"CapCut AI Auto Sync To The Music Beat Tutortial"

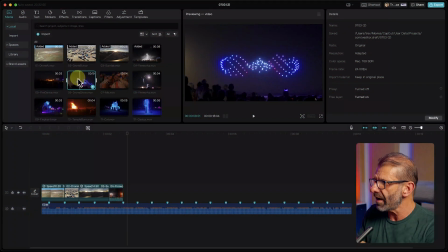Dude, it's a no-brainer. Let's just add one more clip so you can kind of get it down. And this is a drone show.
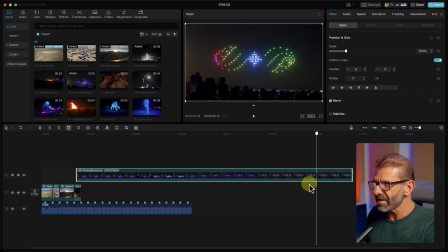The drone show is really cool, by the way. And we want to find a spot where the camera is kind of a little more stable and not moving around too much, and the colors are cool and changing. So right about there is good. What letter? I'm going to type letter Q. I'm going to drag this to this first time.
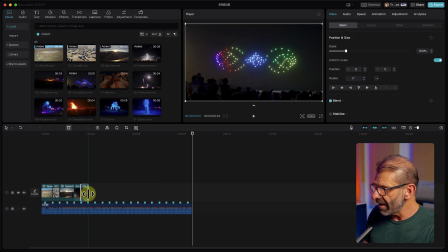It'll snap into position. And I'll just drag it back here. And so far we've got this all cut to the beat.
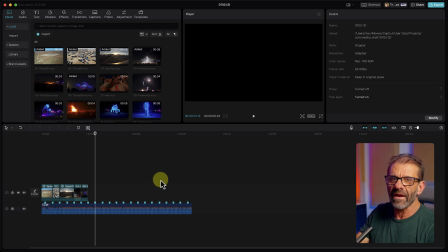We're not gonna do all of these, but you can go ahead and do that on your own with all of these clips I've provided for you. But there is one more thing I need to teach you to do, because the very last clip is Leela peeling off the sticker on the back of her RV.
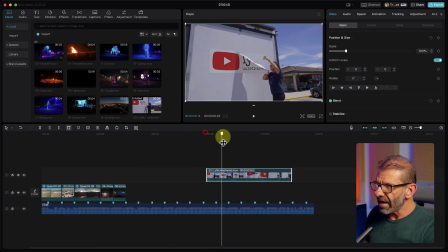I'm gonna put it up here so it doesn't move around so much. And we actually got this sticker, but at Burning Man, you're not supposed to really be advertising.
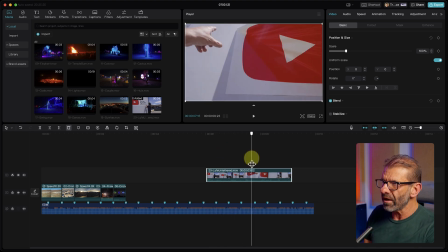So we pulled it off before we ever got there. But I'm gonna make it look like she's putting it on. So how do you do that? Well, let's find the beginning.
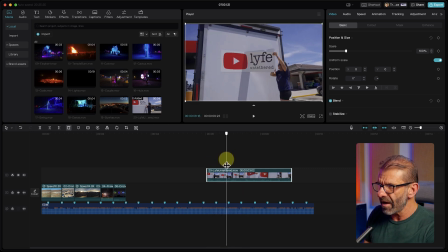Well, the beginning we found, and we wanna go from like right there, but maybe backwards. So I'm just going to trim it up here by typing the letter W, and I'm going to reverse this clip so it looks like she's putting it on, because right now it looks like she's taking it off.
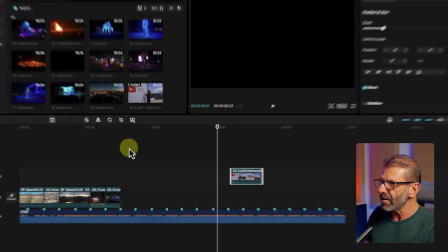We're gonna make it look like she's putting it on. So to do that, we make sure the clip is highlighted and we click this here, and CapCut will reverse the clip for you.
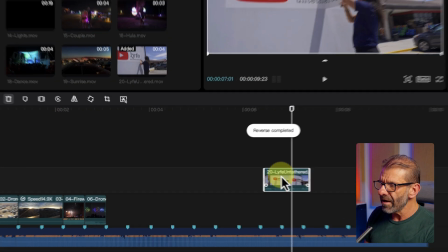Takes a second to think about it, not long. And we also want it to be the correct duration.
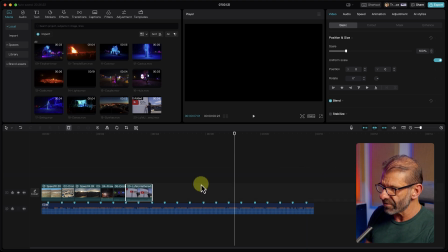I could either turn snapping off, because if I put it down here, it'll just jump over there. Or I could leave it on this track.
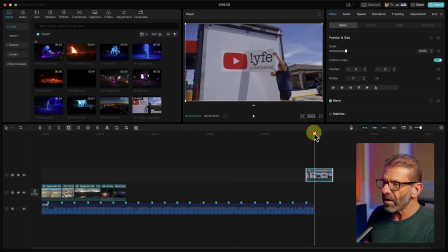We'll just leave it on this track right here for now. And what I want to do is have it speed up a little bit.
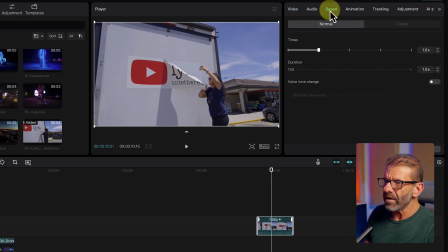So we're just going to speed up this last clip by clicking on speed. And then we have the handles and we can drag it back to right about there.
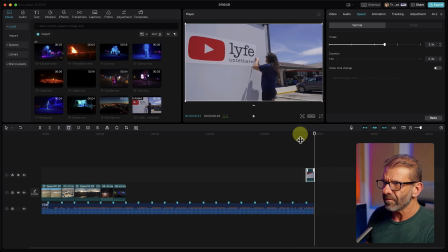And the ending will look about like this. I'm going to share with you one more tip, which is for the audio. Now you could turn all of the audio off because it's a lot of random audio, you know, fireworks and kind of background noise and stuff.
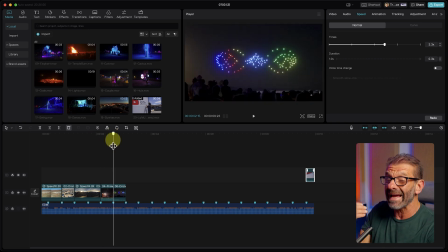And you could turn it all off or you could keep it on. I'm going to keep it on because I like it. I feel like it adds a little ambience and with the music, it sounds kind of cool. But if you wanted to turn all of the audio off at once, the way you do that is highlight all of the clips,
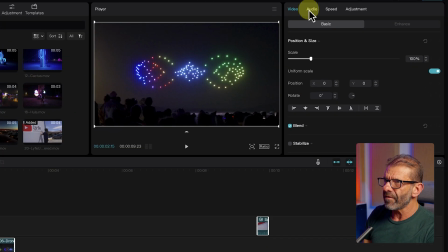even if it's all full of clips, we're not going to turn off the music. You jump over to audio and you just slide this volume slider all the way down
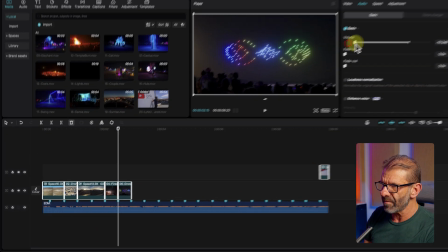and you can see that the waveforms go down. And watch as I drag this up, the waveforms go back up just like that.
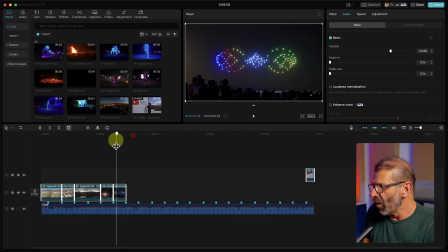I know I said one more, but I can't help it. I got to show you more stuff. One thing to make this more interesting, like editing is still fun for me, man.
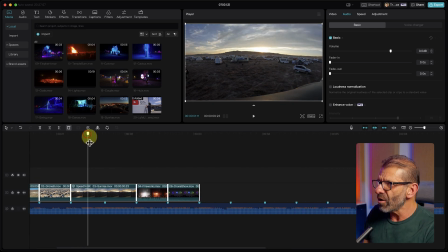One thing to make this more interesting is to kind of, you know, push in or pull out on a clip.
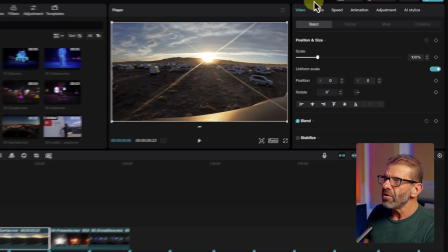And that's really easy to do in CapCut. You just go to the beginning of the clip, you click on video, scale, and position.
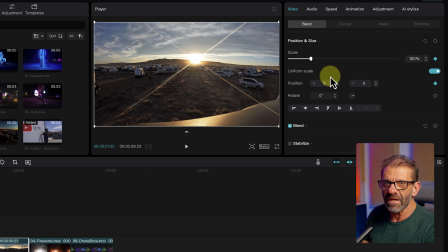These are keyframes. You set a keyframe to change a property over time. The properties we want to change are probably just scale and maybe position if we needed to center it.
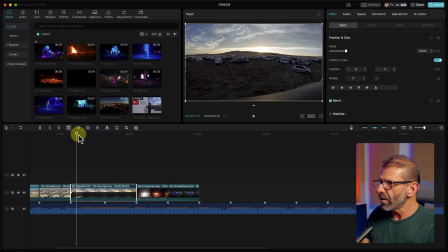So we've added a keyframe here. This is where we're gonna start zooming in. We're gonna go to the last frame of this clip, not by dragging the playhead. I mean, we could, but we're gonna hit the down arrow to go to the next edit. Then we'll go back one frame.
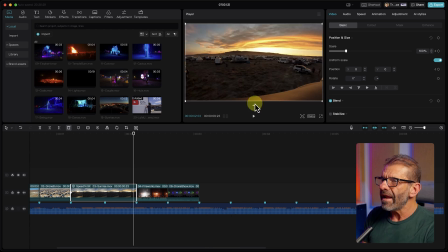So we're actually on that clip by hitting the left arrow. And now we're just going to scale this up a little bit so that it's kind of zooming in.
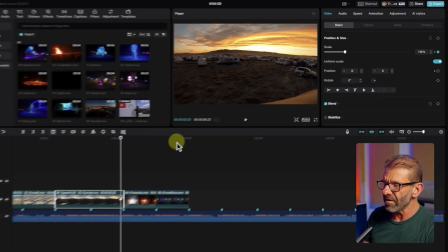It adds a little more interest to the video. And with that, it looks more like this.
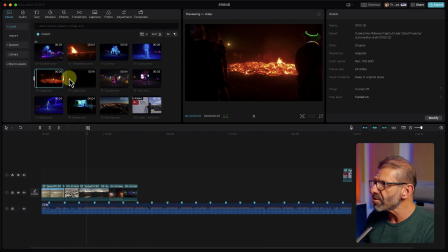Yeah, it adds a lot more energy, right? There are a bunch more clips that we could add, and notice that when you click on them, they play. We're not going to add those now. You're gonna do it yourselves, but once you do it, you'll get a video that looks something like this.
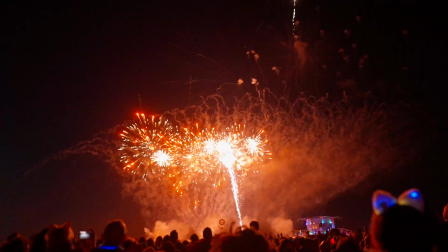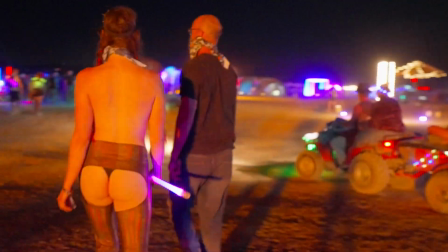If you're fairly new to editing and you want to learn the very basics of CapCut, I created a video just for you and you can watch it right here, right now.